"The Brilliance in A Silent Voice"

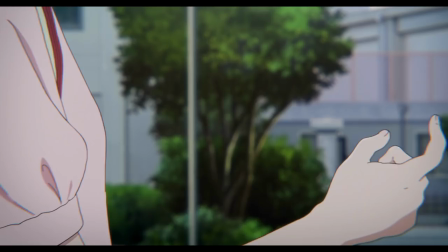240s
And this is constant, with each scene more hurtful than the next,
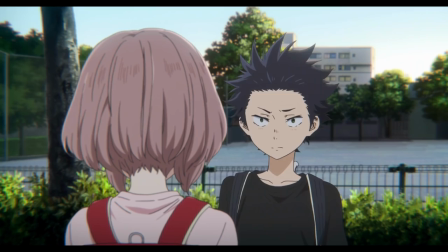245s
with Nishimiya trying to be friends with our main character, but he ends up brushing her off.
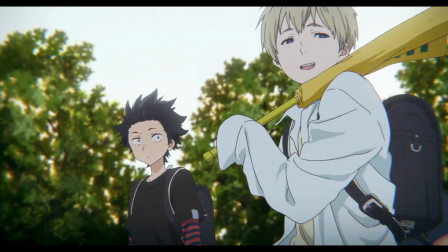250s
This is heartbreaking to watch, but little did Ishida know what was to happen.
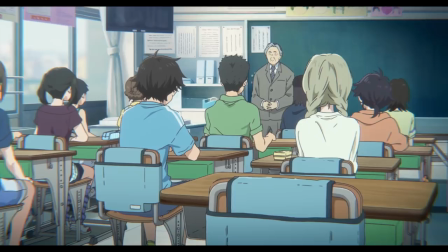256s
After all the bullying, the school tries to pinpoint the culprit, but only Ishida is labelled as such.
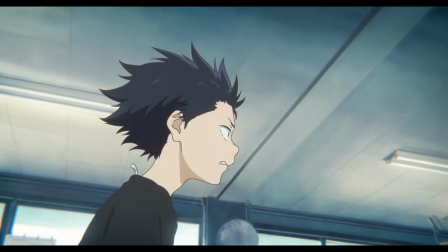262s
He then reacts negatively to this, trying to pin other classmates for this too, but by doing so,
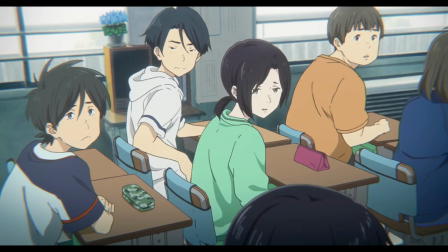268s
he turns all of his classmates against him, losing all of his friends and ultimately becoming alone. own.
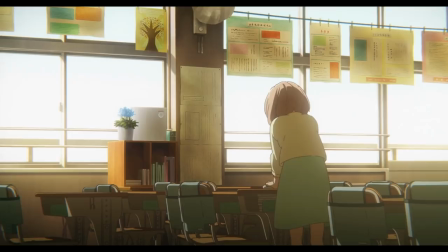273s
One would think that this would make Ishida more sympathetic for Nishimiya, especially when it's clear that she is still trying to help him after all of the awful things he did to her.
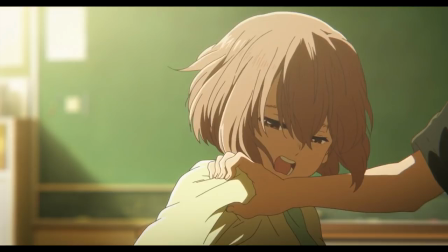283s
But no, Ishida still gets angry at Nishimiya and in this climactic moment,
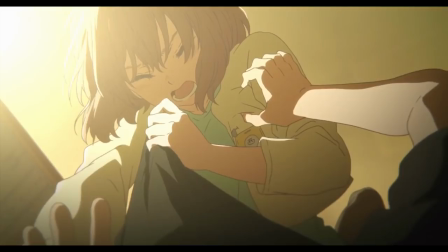288s
she finally breaks, jumps on Ishida and mutters the words, I'm doing the best that I can.
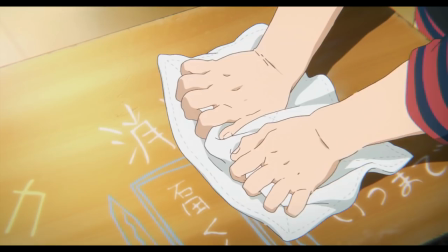294s
I remember at this point in the film completely hating this character and thinking that there was no way I would end up liking him in any way shape or form.
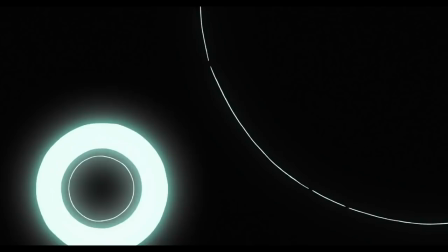302s
And 5 minutes later I go from hating him to rooting for him.
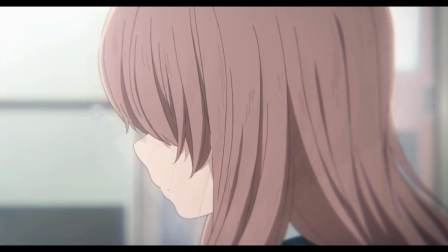307s
The film skips to the present with Ishida as a teenager again and deciding not to commit suicide.
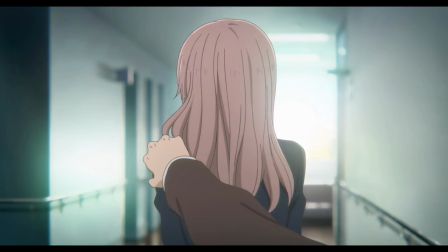313s
He instead goes to meet Nishimiya at her high school and, with her obviously not wanting to be near him initially,
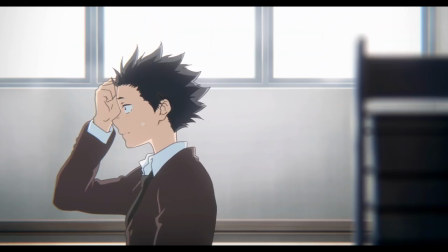320s
he reveals to be really nice to her and even learns sign language.
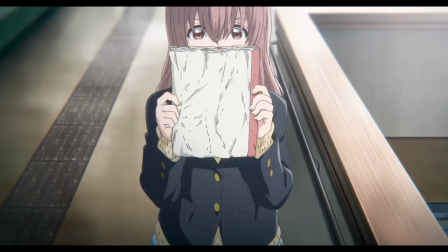324s
To which he then asks if she wants to be friends with him, which mirrors the scene when they were kids when she asked him the exact same thing, but with no success.
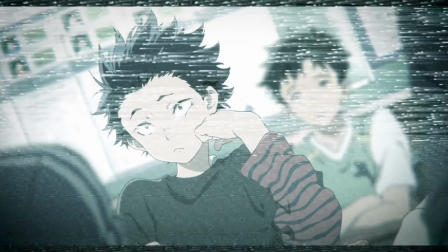332s
This Ishida is not the same as who he once was.
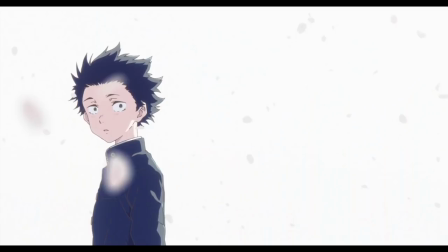336s
This is someone who feels ashamed of his past, who ended up being deeply affected by his actions and losing everything due to that.
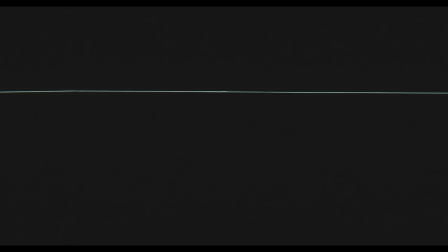344s
He lost his confidence and self-belief, blaming himself for everything that happened, becoming more and more isolated.
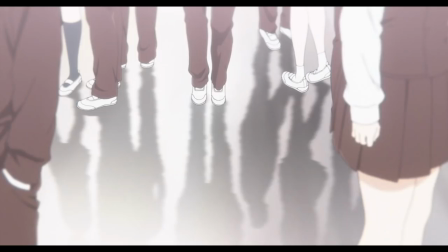351s
And this scene in the present day clearly depicts this, where everything is blurred around him,
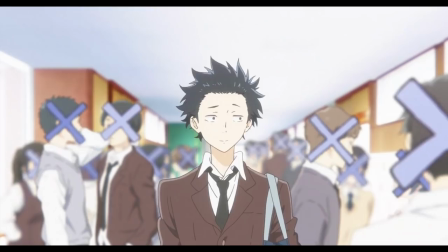357s
where crosses have been placed on everyone's faces, showing he can't keep eye contact.
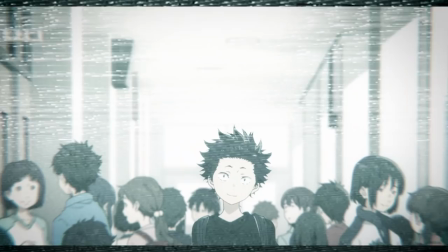363s
And when he places his hands on his ears, the sound that was in the foreground becomes muffled and goes towards the background.
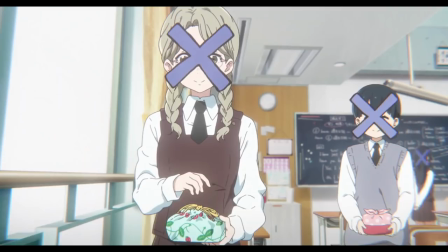370s
We went from someone who felt like he had control of the whole world, to feeling like the whole world is weighing constantly on his shoulders.
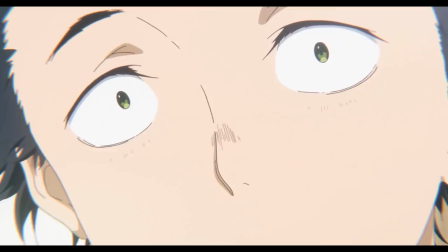378s
He can't communicate with anyone, and the effort in doing it hurts him emotionally.
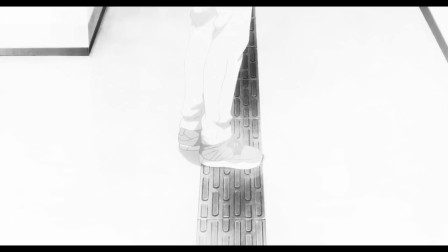383s
But he tries to keep a smile on his face when he is forced to do so,
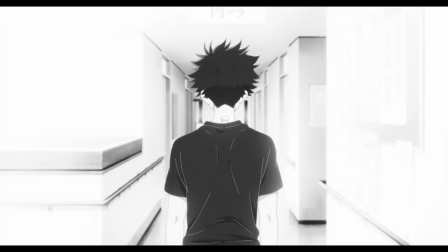388s
like Nishimi has done all her life When things could have easily been black and white, good and bad,
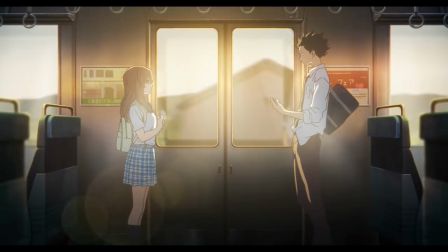395s
have now become grey What's even more brilliant is how this is all portrayed.
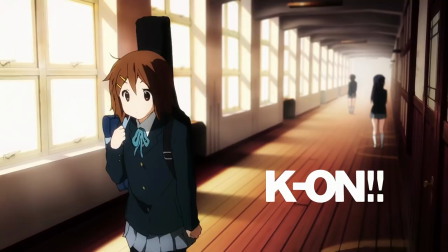400s
The anime film was adapted by Kyoto Animation and directed by the talented Naoko Yamada, known for her work on K-On, Tamako Market,
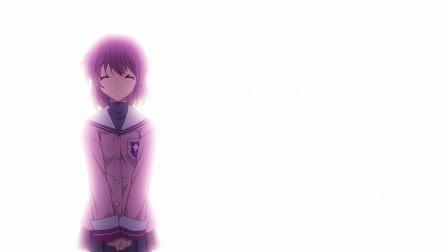409s
the acclaimed film Tamako Love Story and even having a big hand in developing animes like clanad,
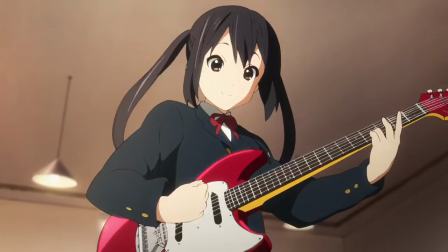415s
especially its second season, clanad, after story. One thing to mention first is the quality of the animation itself.
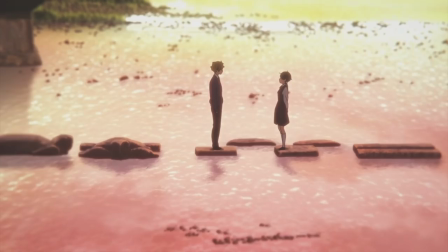422s
It's absolutely magical to see the warmth in everything she works on.
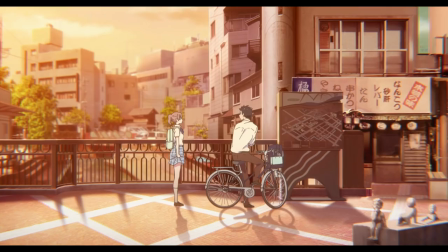427s
How the yellow orangey look can create such a deep profound and melancholic atmosphere, and how she chooses to frame each shot.
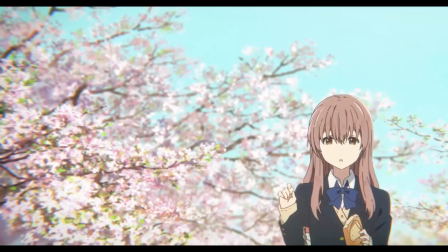435s
This is apparent in her work beforehand, and is elevated here in a silent voice.
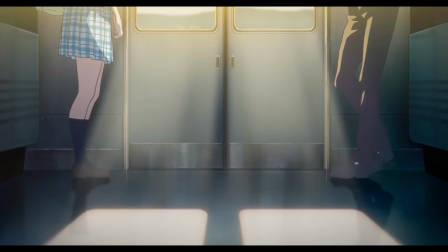440s
How we see characters expressing with their hands,
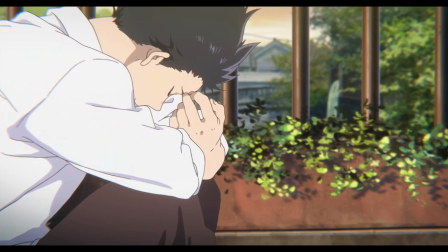444s
feet and legs, and we immediately understand what the character is going through, especially Nishimiya.
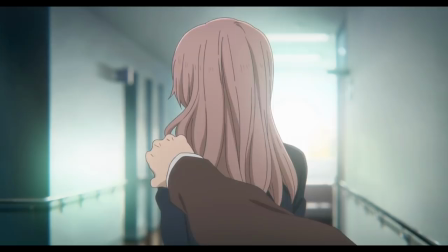450s
For instance, let's go back and rewatch the moment that Ishida meets Nishimiya in the present time.
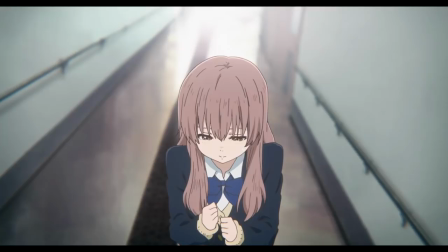456s
Nishimiya tries to smile to Ishida because that's what she does, but has tremendous difficulty in doing so.
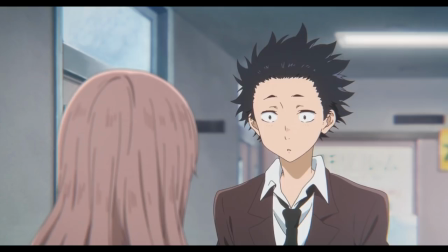462s
She then exhiles, trying to gain the courage to smile again, but again can't seem to do so,
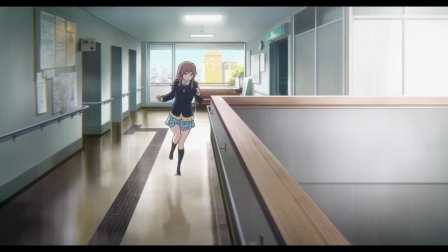469s
resulting in her momentarily running away from the situation, running away from the pain that she went through because of everything that happened,
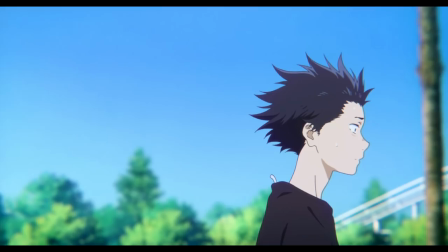476s
and Ishida was in the midst of it all. Nishimiya, without any words, any dialogue, shows us what she is truly feeling. There is another scene where this is expanded on.